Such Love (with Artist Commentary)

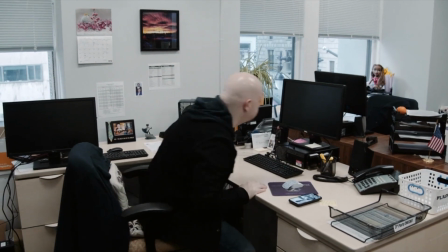[0:00]
So this is my actual desk at my real day job, where I'm at every day of my life.
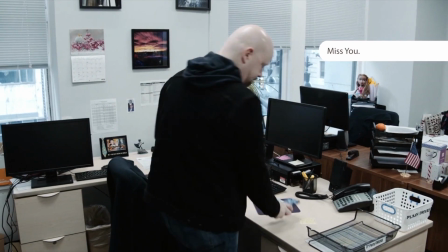[0:06]
All the piano stuff was filmed at the Gradwell House recording studio in Haddon Heights, New Jersey.
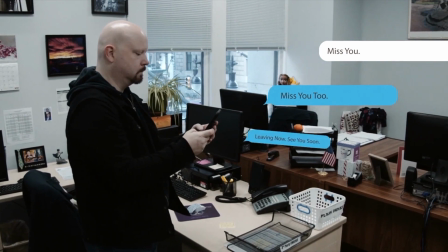[0:12]
And there's Jay. All the texting here, this was Vin's idea. He basically came up with the concept of the video.
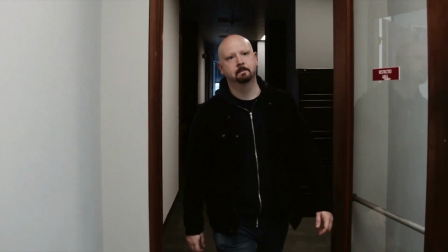[0:21]
This is a little nod to Joaquin Phoenix, the Joker. This hallway shot.
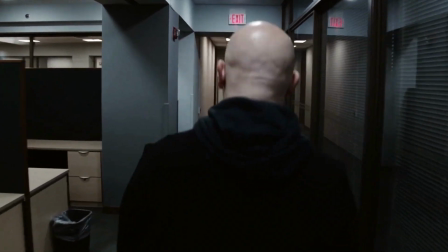[0:29]
That's actually me and Karen's hands there. And all this stuff here was our little nod to Stanley Kubrick and the shining and the tracking shots.
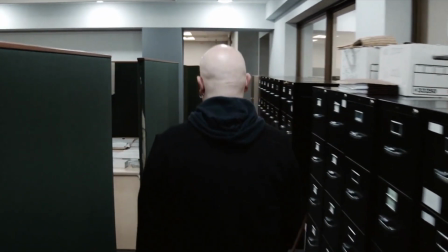[0:36]
The drums were actually recorded at my studio Brett Sounds as well as the vocal performance in the video was all shot at Brett Sounds.
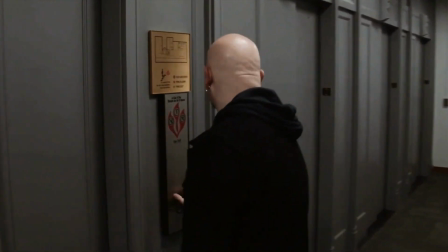[0:46]
If you notice here I never really hit the button. Always cracks me up.
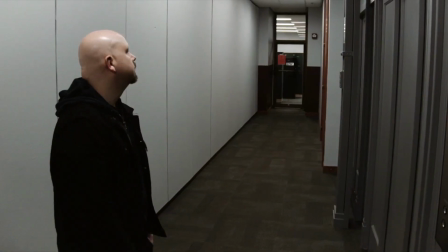[0:52]
You'll notice throughout the video that the lighting is very blue and sometimes like
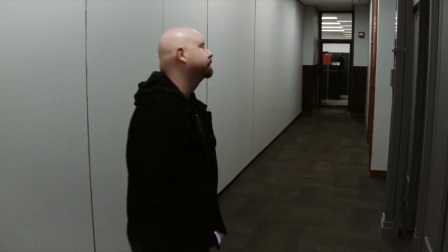[0:57]
purple or pink but it's actually orange so I wanted
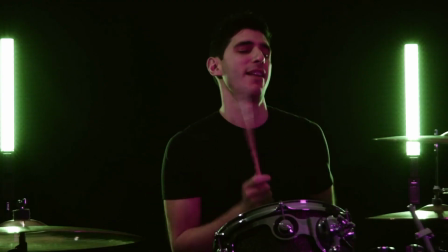[1:01]
a motif through the video my favorite color is blue and orange is David's so I thought it would be fun that every time I'm doing a performance shot that we
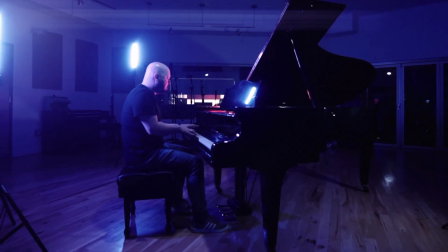[1:10]
would have a mix of blue and orange lighting so that's where that comes from
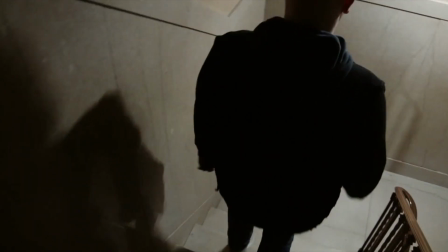[1:16]
it's kind of me and David's favorite colors combined which I thought was a nice little
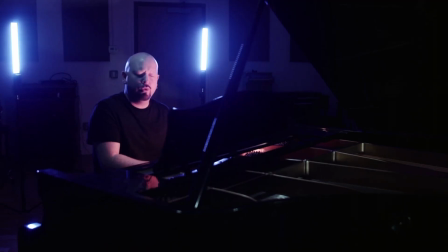[1:21]
you know nod to David and our favorite colors look
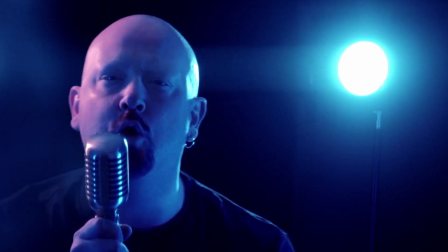[1:28]
at that light shining off that beautiful bald dome yeah so this is actually
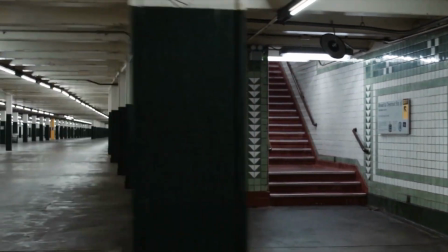[1:33]
under my office at Broad and Chestnut Street and we just happened to film one a day where the city was closed and we kind of lucked
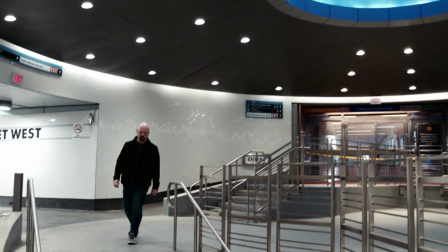[1:41]
out with not having a lot of people down there and it kind of worked out for the video and kind of gives the impression that I'm lonely
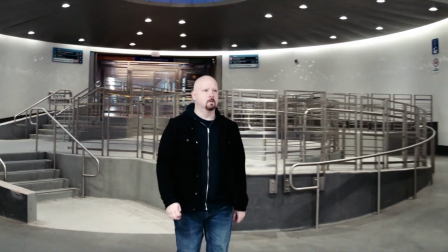[1:49]
and you know I'm just trying to get home to somebody.
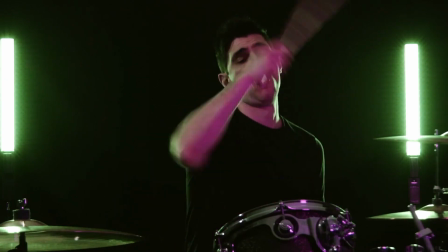[1:54]
I think it's pretty funny that I'm primarily a guitar player and in this video playing piano.
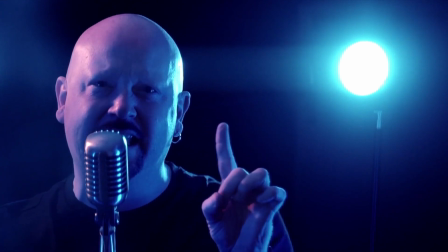[2:00]
This is a little nod to Quentin Tarantino's Jackie Brown. That's what that shot is right there.
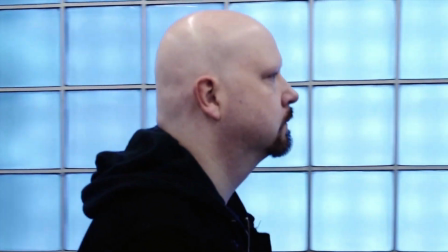[2:07]
A lot of nods in this video to some of our favorite movies.
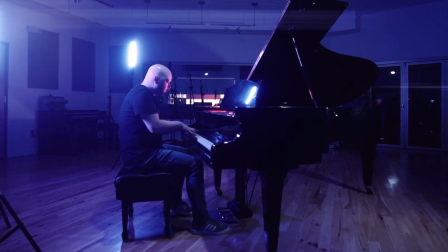[2:11]
Again all the vocal stuff here was filmed at my studio Brett Sounds but But you would never know it from the way Vin lit it and set it up.
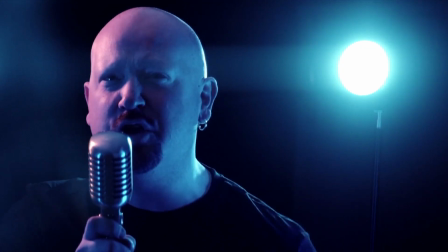[2:19]
That's one of my favorite shots in the video right there. Very cinematic. It kind of reminds me of The Dark Knight.
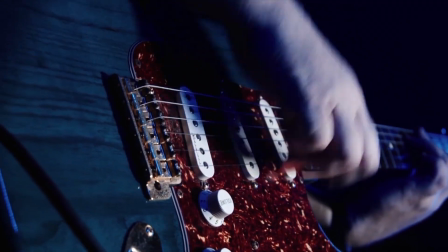[2:26]
It's the only shot of me on guitar there in the video.
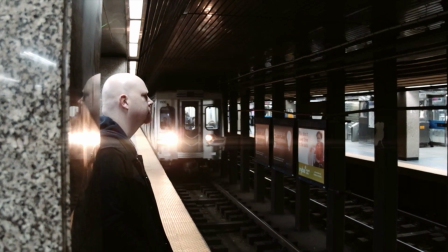[2:30]
But it was important for me to have me playing some sort of guitar in this video because that's my main instrument.
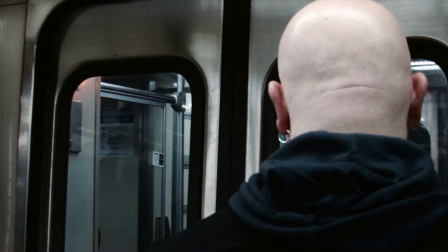[2:38]
that's the uh frankfurt line that i take every day for
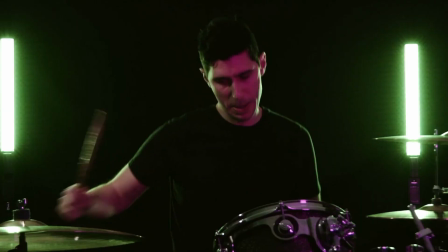[2:43]
the past 15 years i've been working in the city we
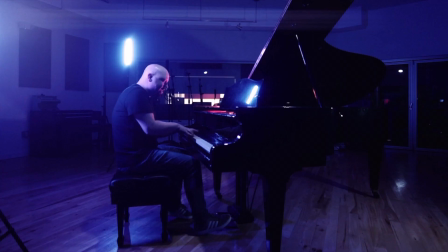[2:53]
filmed all the vocal stuff in one day and the piano they were
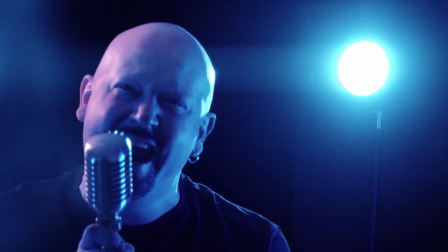[2:58]
um we filmed all this vocal stuff during the day and
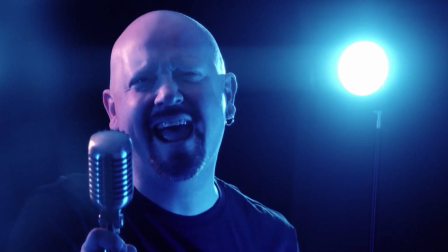[3:03]
we did all the piano stuff at night in jersey it was a long but it was a lot of fun and I got to really see what goes into making
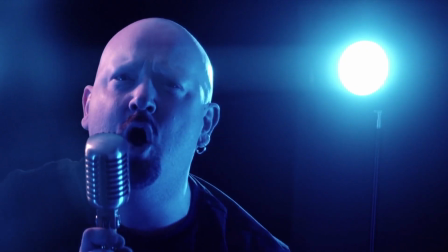[3:11]
a video. So this part of the song, if you notice, is the only time in the song that I say David's name.
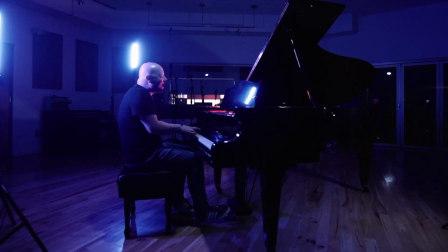[3:18]
And a lot of people think I say baby there, but if you listen closely to the lyrics,
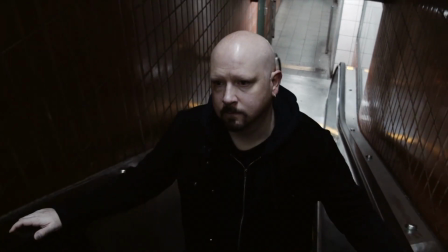[3:23]
it kind of gives the ending away to the video, because it's the only time I address David personally.
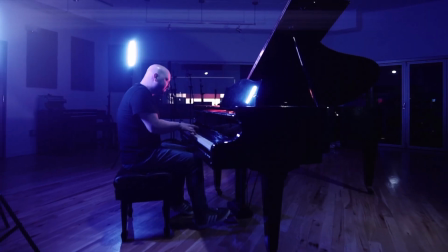[3:31]
And this was a song I had written for him when he was younger,
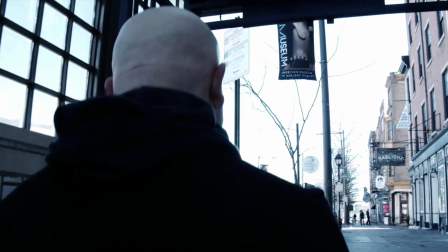[3:34]
and I used to play this music for him just to make him laugh and put
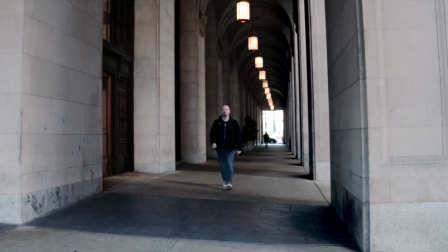[3:41]
silly lyrics in there get on the laugh or stop crying and when it came time to do the record I thought it would be
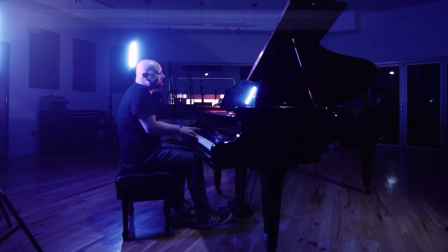[3:47]
cool to take the song and actually write a song for him and it's one of my favorite on the record so
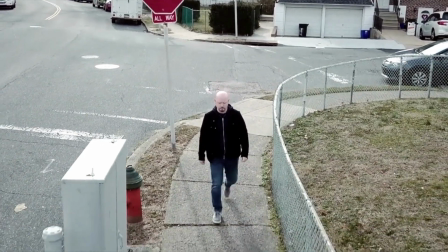[3:53]
here we are in Parkwood in Northeast Philadelphia and